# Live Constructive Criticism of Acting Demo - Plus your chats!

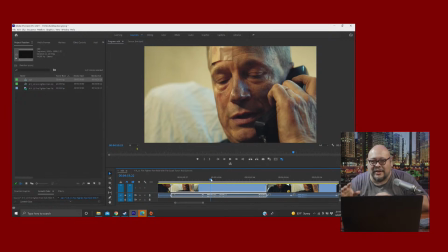(29:29)
And again, the warp stabilizer kind of creates this little jello effect, and it's just I don't think Jason was in the North Tower. It bugs me.
I was in the South when it.
I think it works against you here.
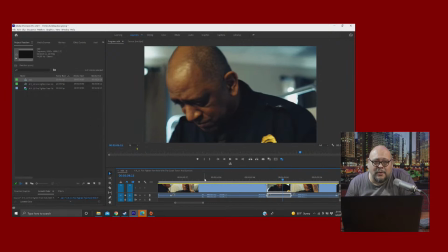(29:43) Jason didn't make it out in time, Ma.
Or at least if you're going to use warp stabilizer, take it off of, turn off the, make sure it doesn't try to like 3D perspective it, and just do the XY thing, because what's happening is,
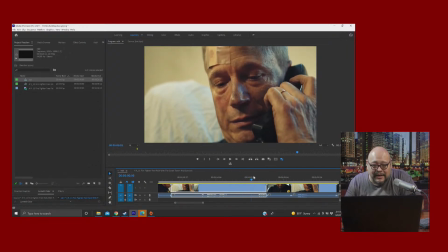(30:02)
like, it's trying to keep his nose from moving, and it's moving the whole image kind of wonkily, like a jello frame.
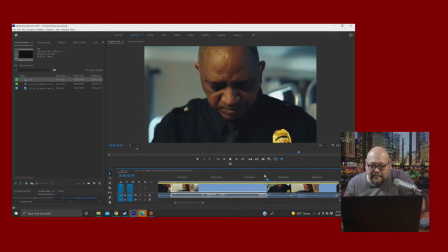(30:09) Ma.
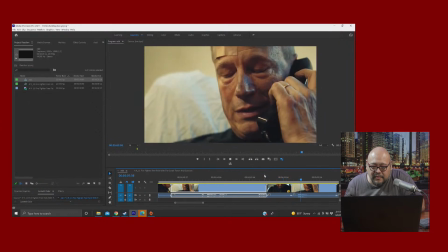(30:13) No, they said there's no chance.
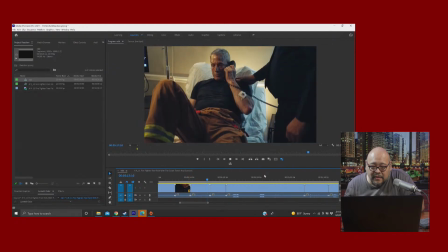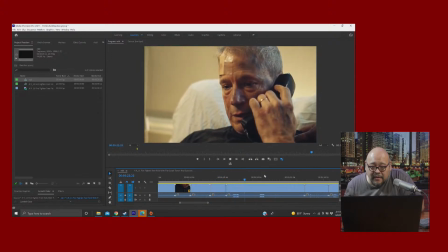(30:28) I love you too, Mom. I'll see you tomorrow.
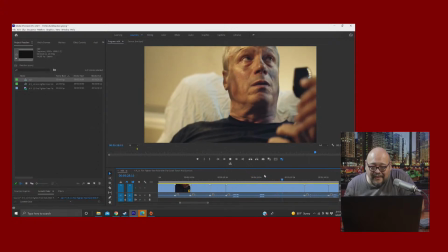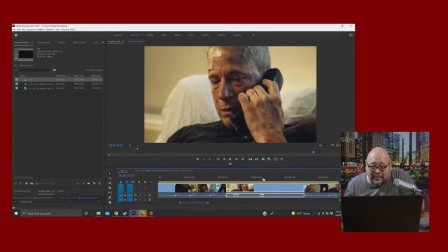(30:39)
Just for point of reference, he is wearing a wedding ring. That right? That's left hand. Yeah. So kind of wonder where his wife is. I know it's an acting demo.
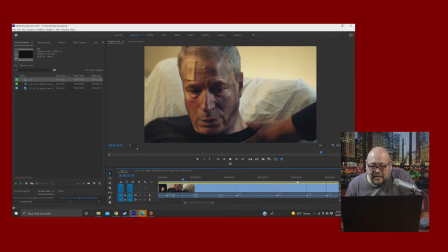(30:56) Why him? It should have been me.
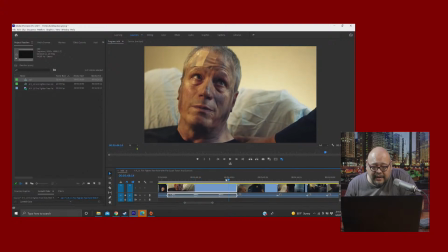(31:02) It should have been me.
I think if I were writing the script, Why him? I would just take out those lines.
It should have been me.
I don't think it. I just don't. I think it doesn't add anything.
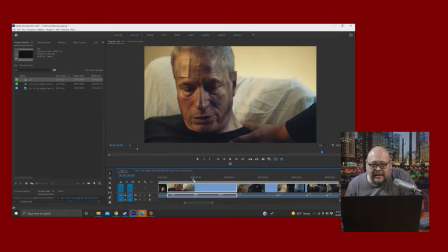(31:15)
I think you can do a lot more with just having the actor look at the other actor and just say everything with their eyes. That's the problem with screenwriting. I think a lot of people go into screenwriting. You know, they go into screenwriting obviously.
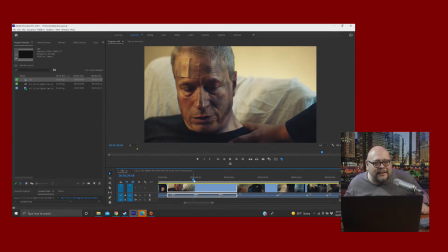(31:31)
You know, loving like Mamet and loving what's the other dude? I don't know, whatever. I can't remember the other guy's. Not Fincher, but these writers that have terrific scripts and great these beautiful dialogue. But sometimes great movies don't really rely on the dialogue. They rely on just the acting.
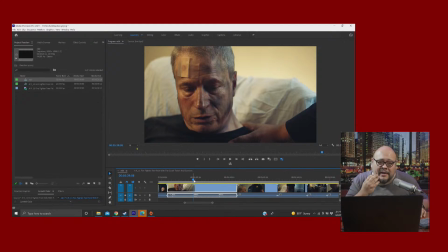(31:50)
Remember the whole thing we talked about in my video about montage. The what's the name of that effect? It's called Eisenstein was one of the guys that, but the oh my goodness.
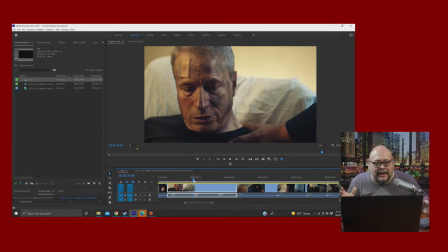(32:05)
Anyhow, it's the thing where you just show an actor staring at a camera, and then you show like a bowl of soup, and then people think, oh, he must be hungry. And you show a sexy girl, and oh, he must be like a pervert, right? So I think if you just had him, you know, just say that first line maybe.
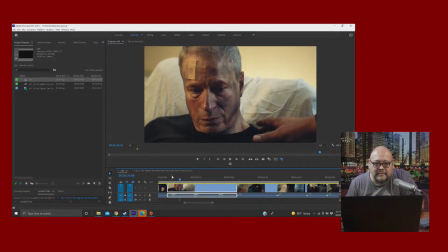(32:22) Why him? Why him? Why him?
And then maybe like just a little look between the two of them. I think would be more effective. Because this feels too melodramatic.
It should have been me.
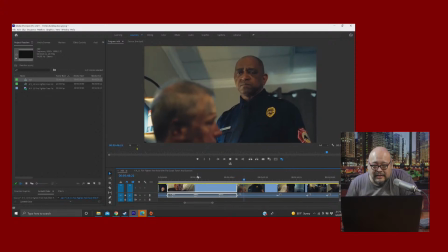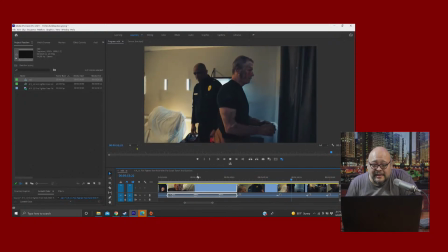(32:39)
You know, if you let that ending kind of sit there with just silence instead of the why me, you know, it's doesn't do much.
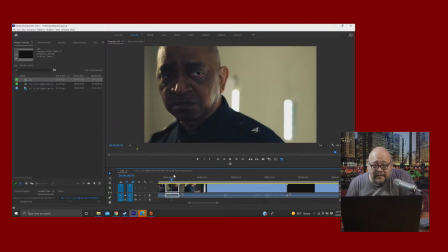(32:51)
See, as far as lighting, I think that's for lighting a dark-skinned actor, that's really good.
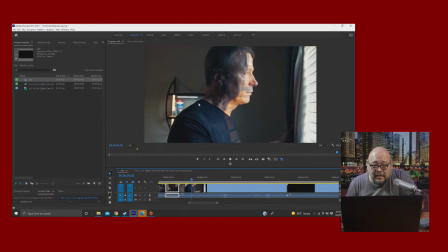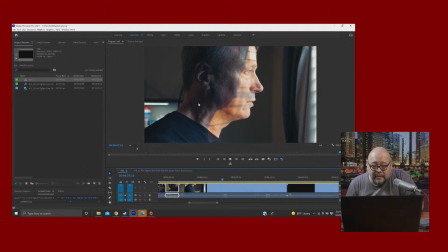(33:04) Goodbye, Jason. I love you, bro. Yeah, goodbye, Jason. I love you, bro.
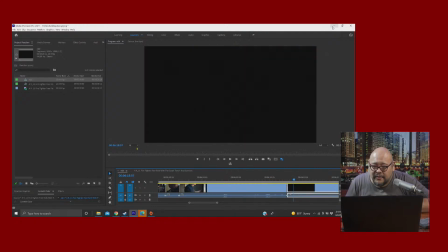(33:16)
And that's it. Cool. Thank you, Jared, for letting me rip apart your short.
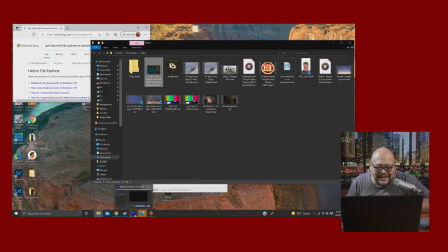(33:23)
I don't think it. Again, I said it's very well done. Very well done.
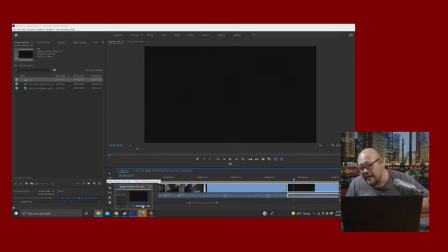(33:28)
I just think there's some things you could tighten up about it. And come back to you. So, let's see what you guys have to say. Put my laptop down.